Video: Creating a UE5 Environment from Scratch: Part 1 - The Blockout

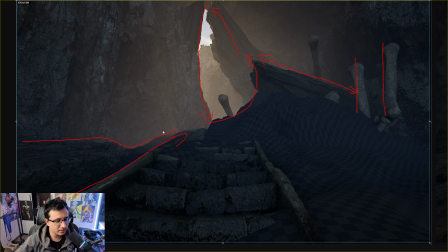493s
So I could see a line like this, right?
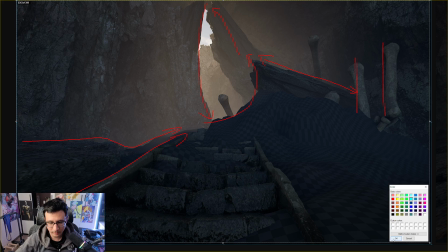498s
So in general, most important areas of this are happening here, right?
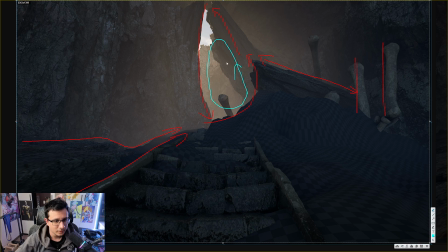504s
You can see what's going on here. You're pretty much having a buckle. Like you watch this area, you go here, you go here, you go here, and then you repeat and your eyes are constantly looking at this area
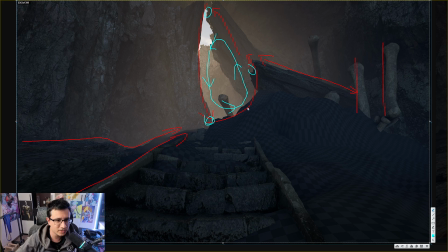521s
not only because it has contrast between the light and shadow but it's because the directional line here it's it's not really helping you to get out of the frame right so let's remove this so you can see it better like
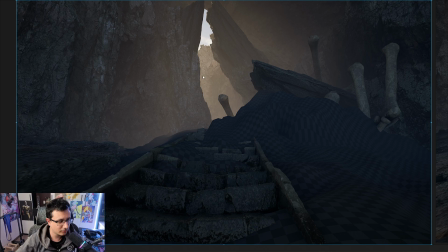536s
this line here that you see is actually keeping you in frame, which is good. So for the focal point, I believe the focal point will be somewhere around this area.
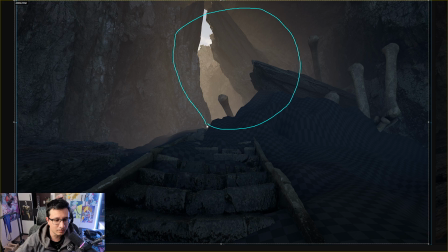550s
How do you decide the focal point? It is the place where it has the most interesting silhouette and it's your main subject. For me, it's this area. This area is your focal point. So not everything needs to be detailed, but this area needs to be super clean.
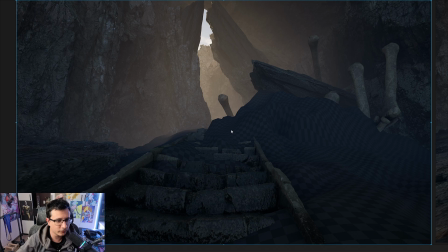567s
so there are a couple of ways to fix this so if you take a look at other angles of this
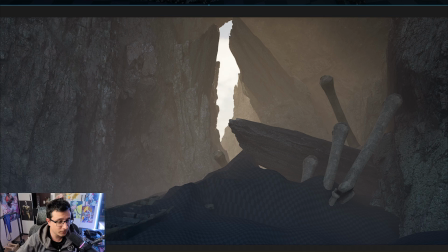576s
like you have a bigger negative space here compared to this one this one is very small
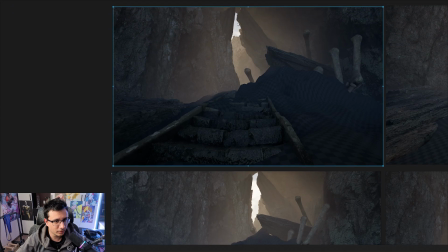583s
okay you could rotate the camera a little bit so that you have a bigger space to work with here something like this for example okay another solution is just to place another object here
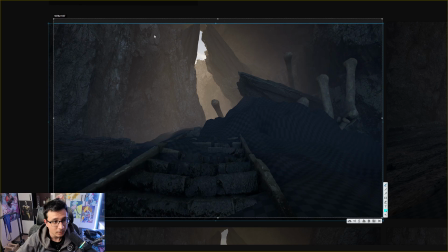598s
and that will be something like this frog that you see here we can put it here something like that so by doing this if if we put a rock here
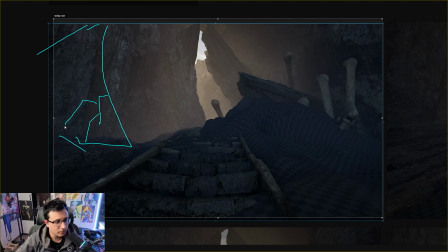615s
and let's say like this is your rock it's have like such interesting shapes and everything and it's like blocking the viewer from going somewhere and your eyes are looking at this and you're following this line and you're going here
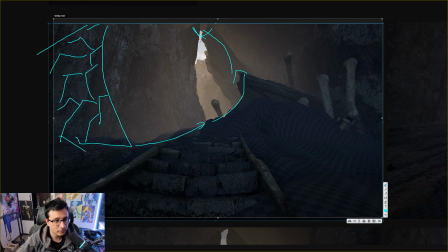632s
you're going here and i i will say i like the silhouette but if you remove this we need a way for the player to actually go back here so if you actually remove this you you
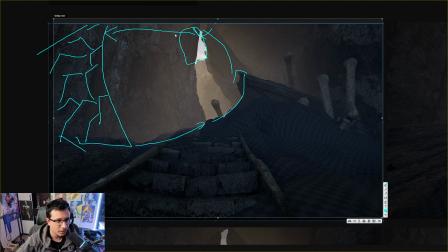651s
you will have a bigger bigger negative space here and your eye will go to this area and if you have a rock like this with this shape you can actually move your eye here and do something like
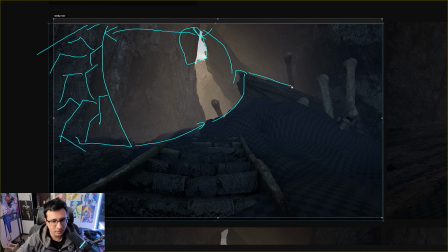664s
this right so obviously the the audience will look at wherever they want but wherever whenever they start we we need to make sure that they always end in the focal point so if they start here they're gonna go from
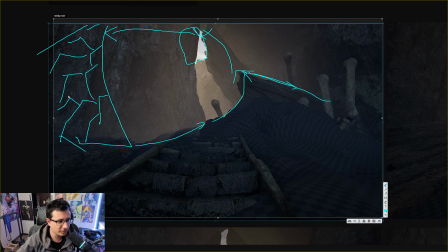683s
from the right to the left if they start in the left in the left they're gonna go from the left to the right and this actually will help a lot
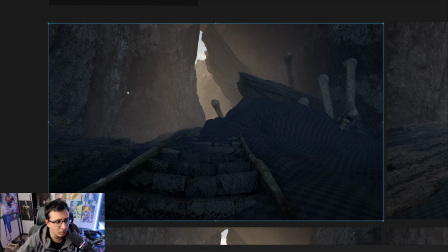692s
the composition to feel more dynamic because what you see here
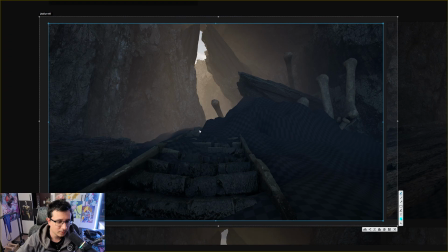697s
i like what he did here where it's like a very dynamic line here you just need to close it so that it can be even more dynamic and you can do that very easily like like if you copy and paste this rock and you put it here on the left it's gonna it's
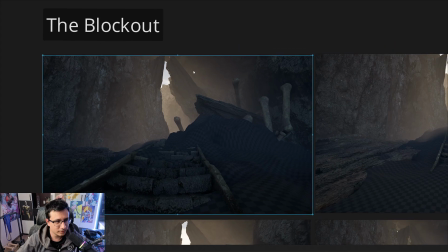716s
just gonna look really really nice okay so that's on directional light lines we're going to talk about light and shadow areas
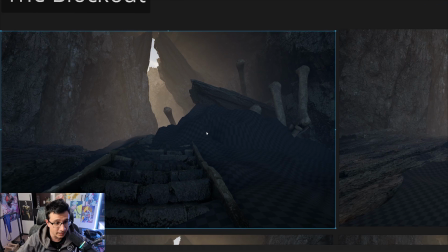724s
so obviously the environment feels a little bit dark to my taste and although this is a blockout it's a good